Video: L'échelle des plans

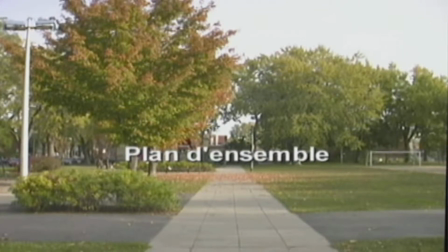2s
Voici un plan d'ensemble. Ce plan est utilisé habituellement au début d'une scène pour présenter le paysage, le décor ou la pièce où se déroule l'action.
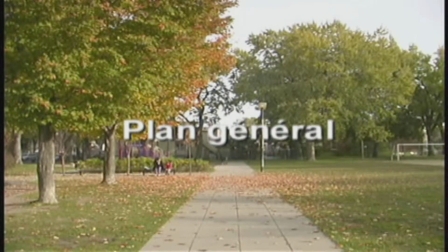16s
Ensuite, il y a le plan général, qui sert à montrer une partie du paysage ou de la pièce. Dans ce cas-ci, quelques arbres et l'arrivée de nouveaux personnages. Avec ce plan, on entre davantage dans le décor, dans l'action.
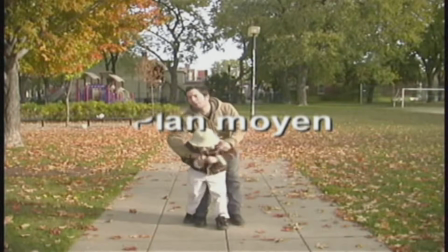29s
Le plan moyen est généralement utilisé pour présenter quelques éléments du décor et un ou deux personnages.
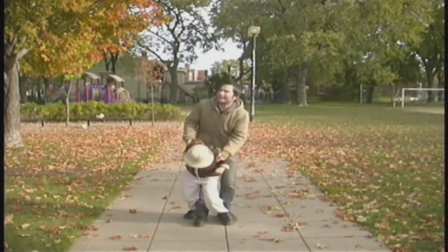35s
Ça sert généralement à amorcer l'action une fois le décor planté.
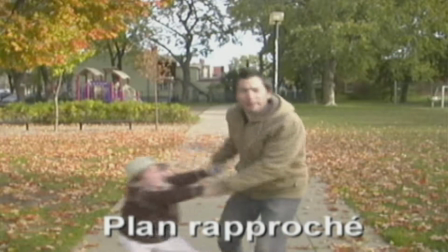44s
Nous avons ensuite le plan rapproché, utilisé principalement lors de dialogues pour se rapprocher des personnages, pour augmenter la tension.
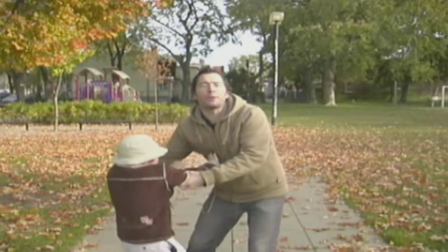53s
Il existe plusieurs sortes de plans rapprochés.
Hey, mauviette!
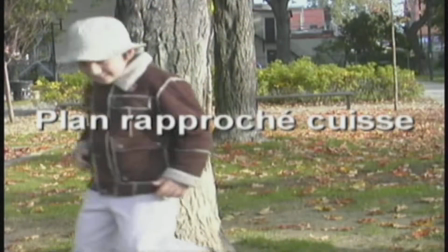58s
Le plan rapproché cuisse, c'est le fameux plan américain utilisé dans les westerns.
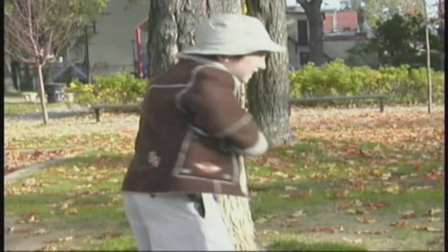63s
On filme le personnage de la tête aux genoux pour qu'on puisse voir les revolvers.
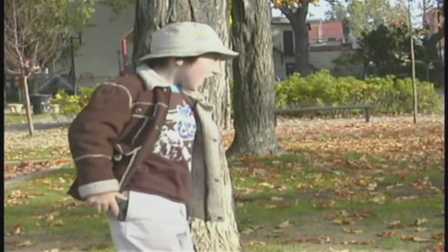68s Personne ne me traite de mauviette!
Le plan rapproché taille.
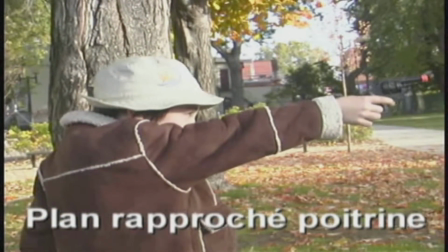76s
Le plan rapproché poitrine. Et le plan rapproché épaule.
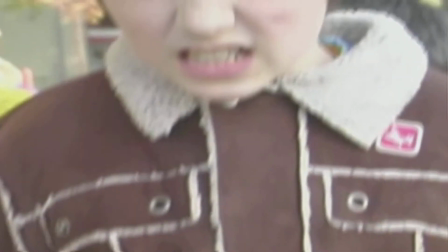90s
Et finalement, il y a le gros plan. Plan de visage utilisé pour susciter l'émotion.
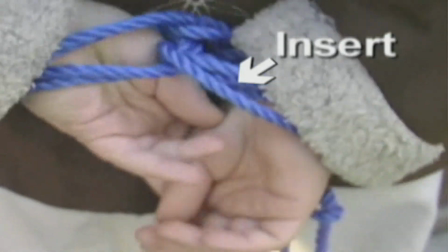96s
Il y a aussi l'insert, qui est simplement un gros plan d'objet.
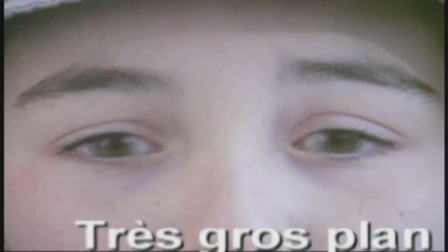100s
Et finalement, le très gros plan, qui montre une partie du visage ou du corps du personnage.
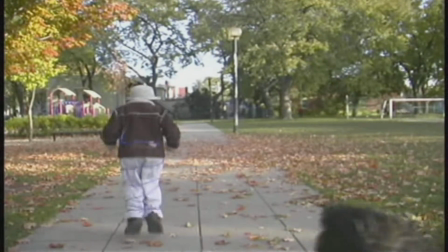110s
En résumé, on commence par introduire le lieu où se déroule l'action,
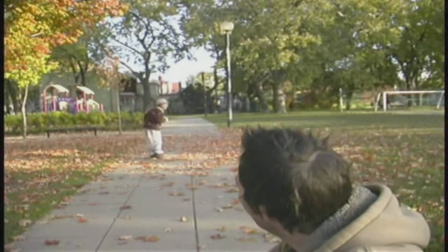114s
puis les plans se rapprochent des personnages selon les déplacements à suivre ou les émotions à transmettre. Coupez.